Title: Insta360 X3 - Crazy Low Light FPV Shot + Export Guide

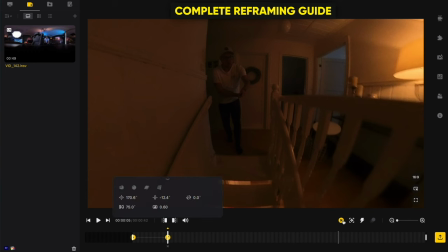And right at this point, when I go around the wall, I'm going to make another keyframe and reframe this to the right side because if I
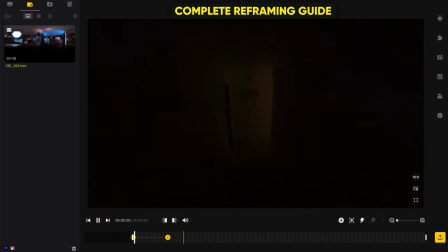reframe this to the left side it's going to look a little bit different so let's look at the right side first so this is now reframing in
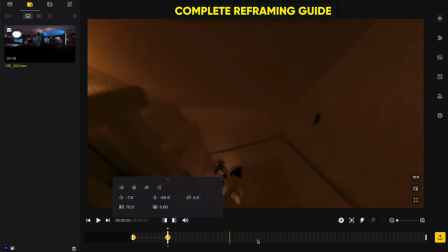the right direction so if we go to this keyframe again and delete it make a new keyframe and
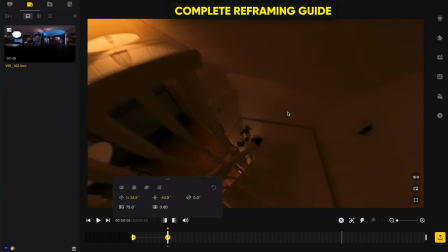then rotate this the left side here so we have the same look like that if we now do a playback of this,
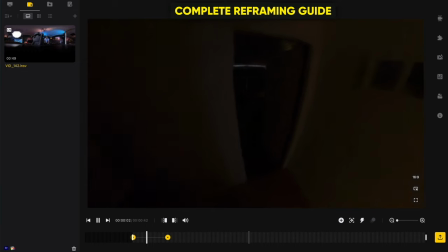it would actually go to the left side instead. And this is not really looking like an FPV shot or it does. But the point here is to remove me from the frame. And here you can already see me in the frame here.
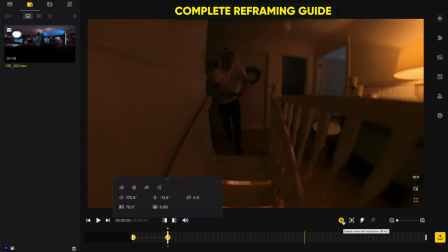So just going to delete this again, make another keyframe and push it to the right.
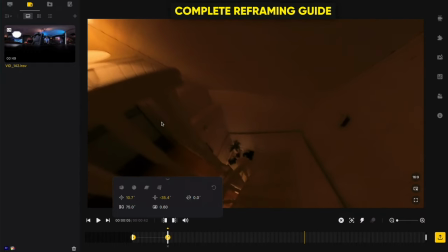So it has the correct movement.
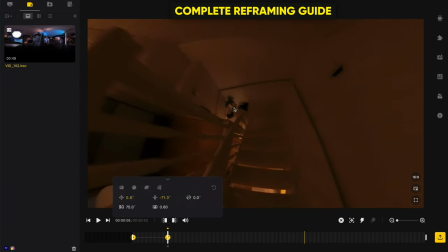And I'm also going to push it a little bit down here so we can actually illustrate that the fake FPV drone is doing some sort of a dive down the
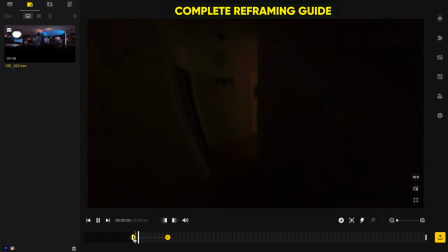stairs here so if i now go to the beginning do a playback we have this turning to the right and then it dives
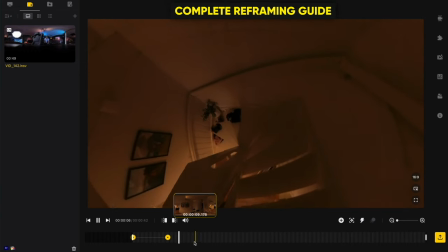down like that pretty awesome so the next one is to make a key frame somewhere
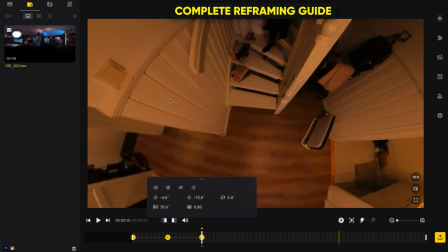right here and now we're gonna take the frame and just move to
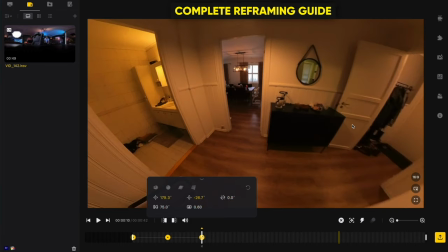the right or to the left I mean like that if
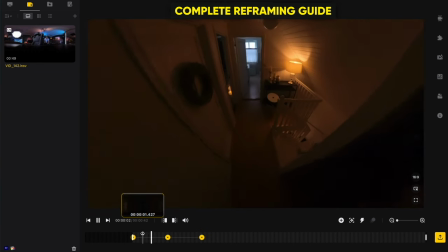we now do a playback of these two it goes to the right and now
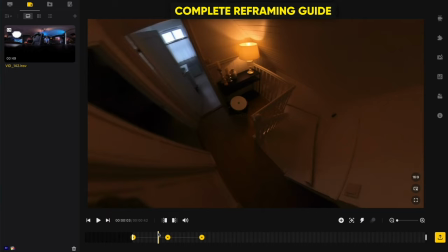it starts to go to the left but we can also see that it had some spike here or some sudden jump right
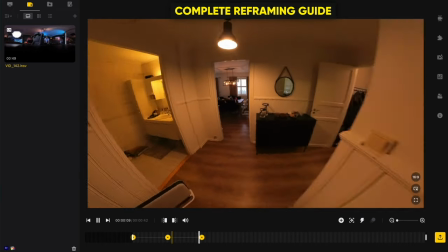at the keyframe and we're going to remove that later so there's nothing to worry about but now we have this going in here and what we're going to do now is
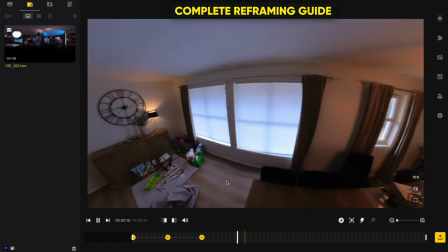to go to a point right let's say here make
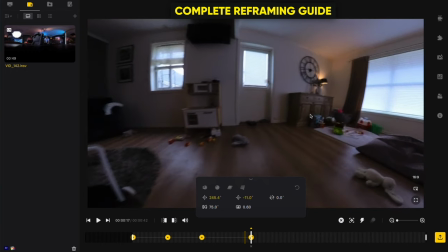another keyframe and turn this to the left so make sure that this is rotating
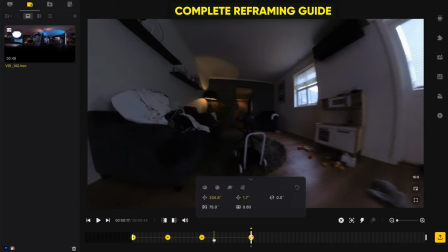the correct way so we can go to the beginning here
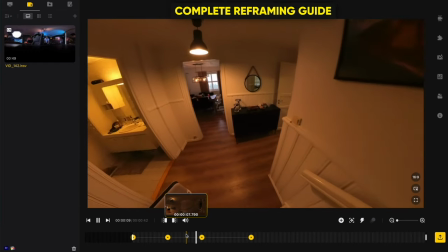again before this change and press space to play back and now we can actually see that it starts
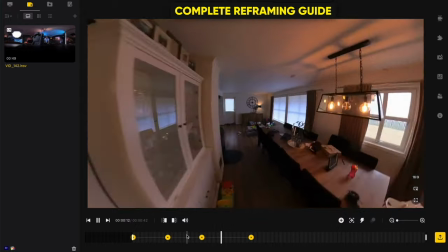to go to the left direction a little bit too early and we don't want that but we're going to change that later once we have done all the keyframing.
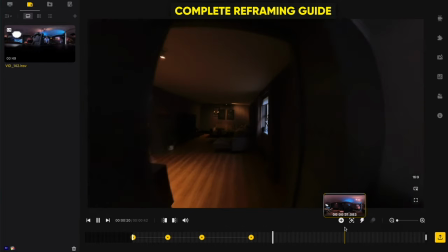So now it goes straight forward and what I want to do is to stop it right here
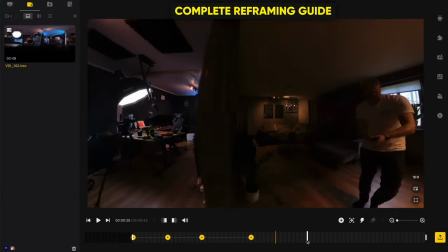because at this point it will do another movement as we can see here.
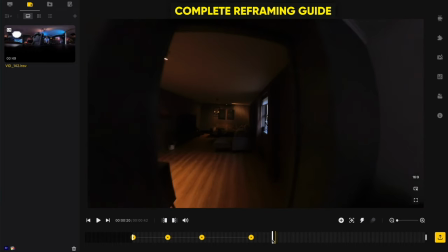So I want to stop this somewhere around here, make a keyframe and for this keyframe I'm not going to do any changes.
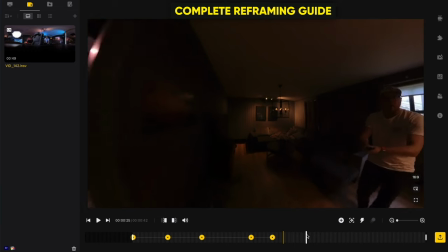Then I'm going to move a little bit further until we get to the door and make another
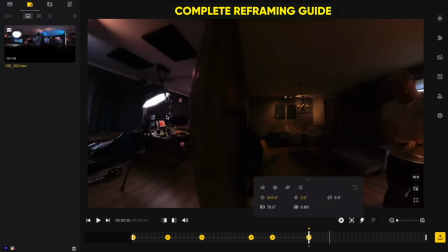keyframe and again I'm gonna turn it to the left so we have the movement
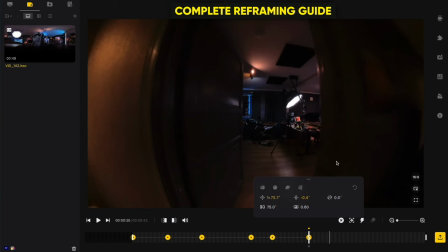going correctly and right after this we are going
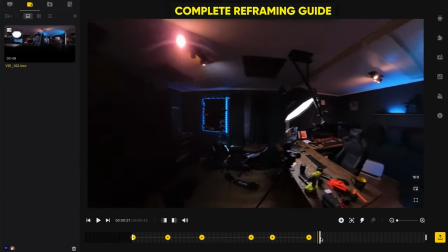inside through the door and on this point I want to make another
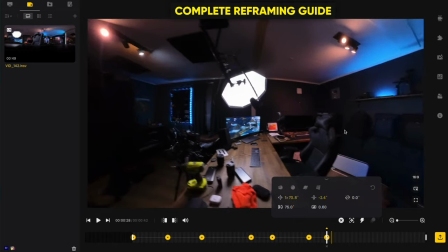keyframe and turn this to the right like that
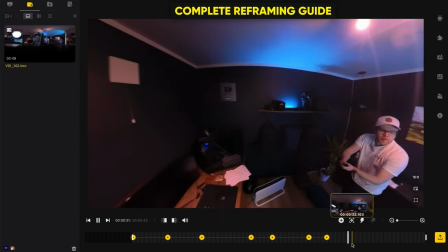now we can do another playback here and on this point right here i also want this to go to the left side something
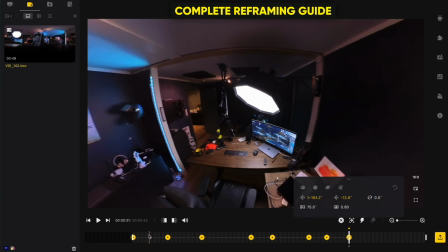like this and if we now just do a playback from the beginning here we can see that the camera is going
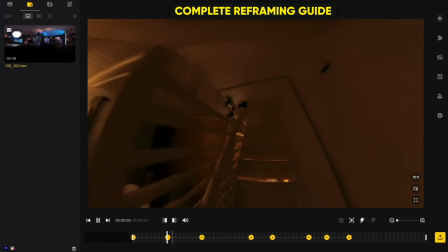to the right and the fake drone is doing a dive down the stairs then it
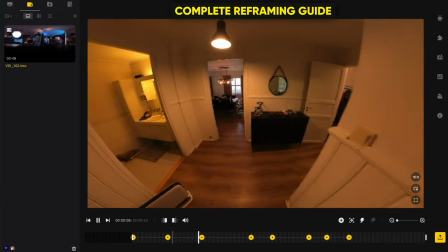goes to the left and it continues to go to the
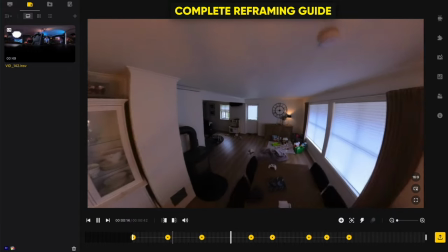left which we're going to change in a second here now and then we come around the
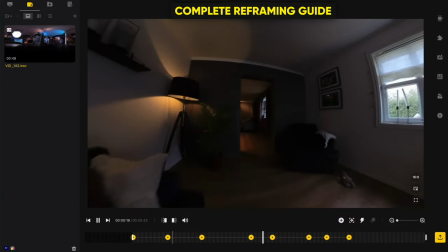wall and it goes straight forward and now it starts to
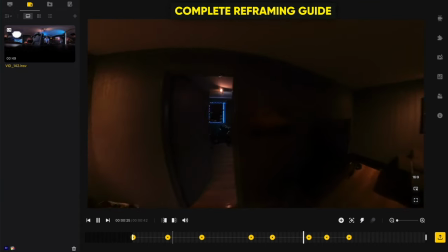turn left again. This actually looks pretty decent but we want to maybe make the change a little bit different here.
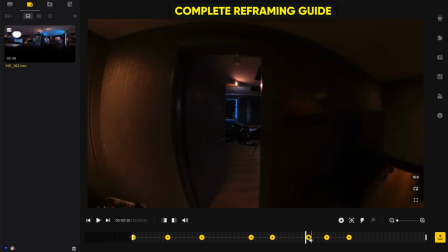Now you can actually click hold on these keyframes here and you can actually drag them as you want.